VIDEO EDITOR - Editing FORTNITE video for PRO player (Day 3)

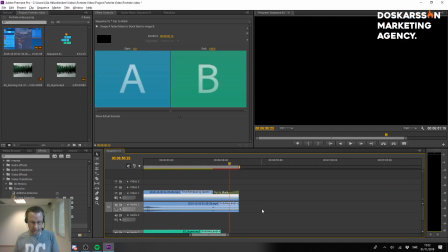41:34 Yes.
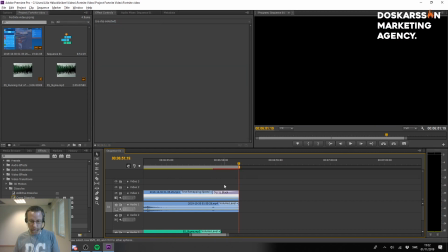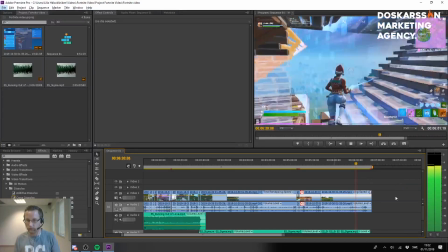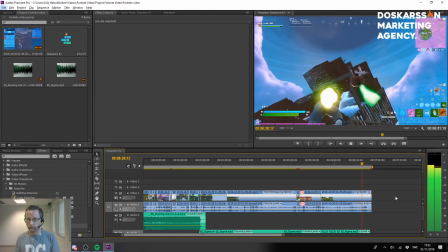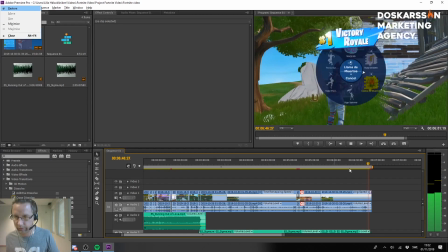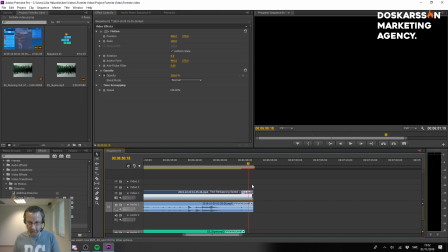42:07 Yeah, that's fine. I just wanna... It's a little bit too long though. Let me...
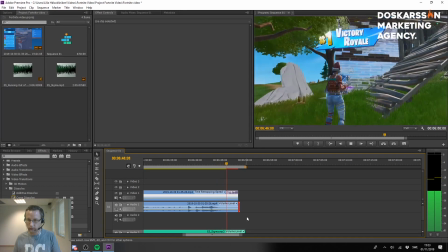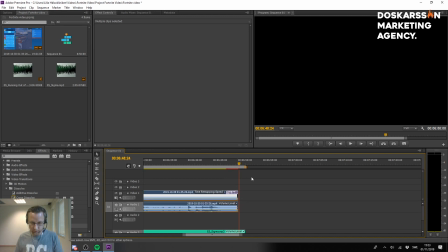42:24 That will do. That looks a lot better. Save, guys. Save, save, save, save, save. We get in there. We get in there slowly.
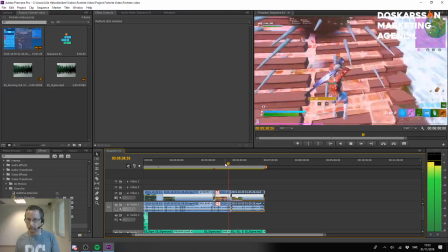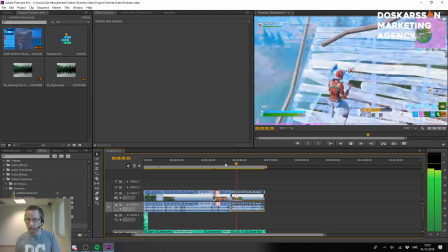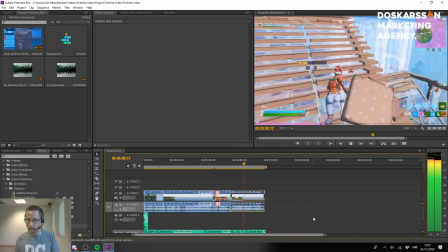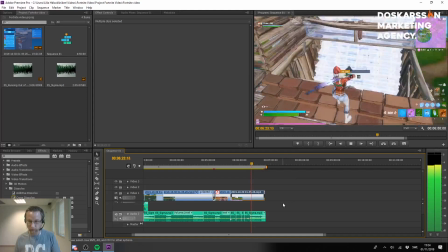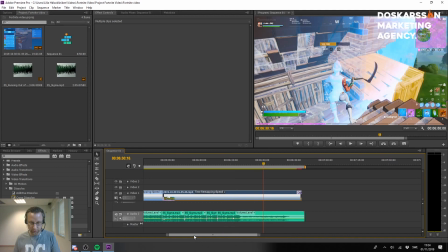43:32 that the build up in the volume in the end sounds good, but it's too much.
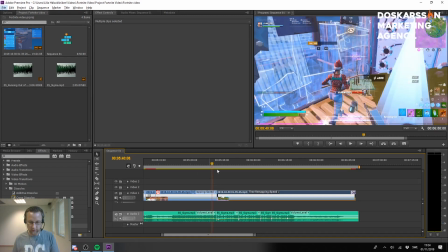43:37 It starts off good and then it just becomes too intense. So let me see what we can do about that.
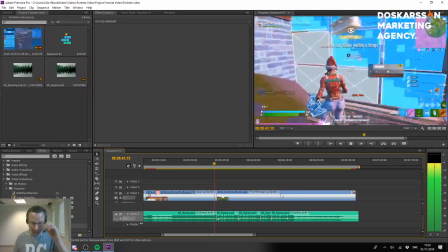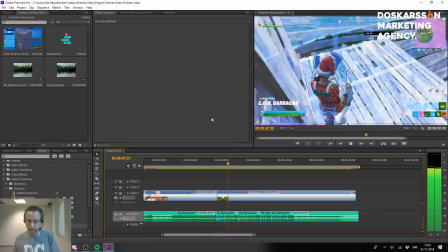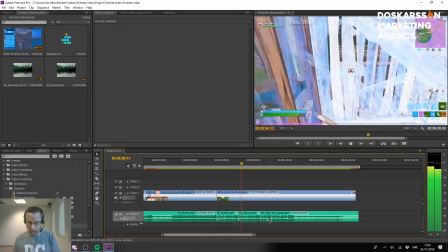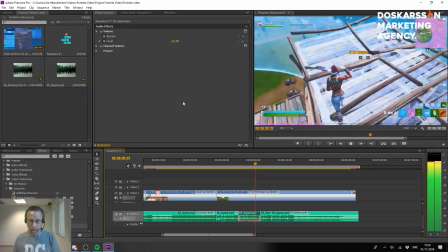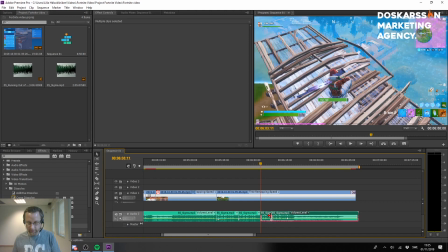44:12 So what we'll do is first of all remove these, because it's building up too much. They are all gone. We're going to make sure that 3.9,
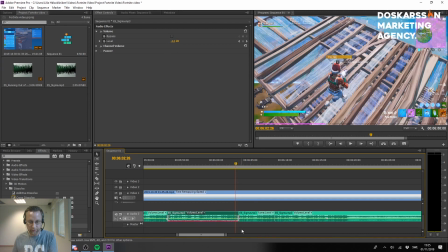44:36 4.3,
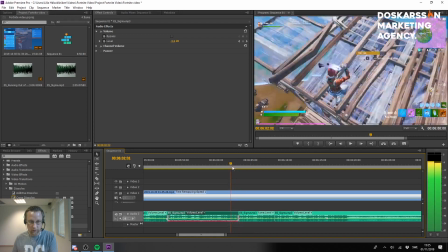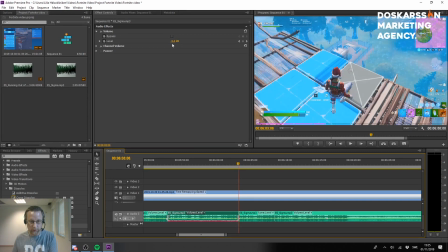44:45 we're going to take 2 minus 4. That's about it. And then we're going to make sure that the other clips are
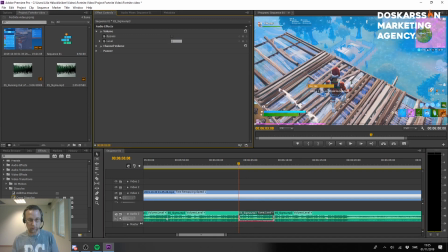45:03 at the same level. So minus 4 and minus 4. Let me check the build up.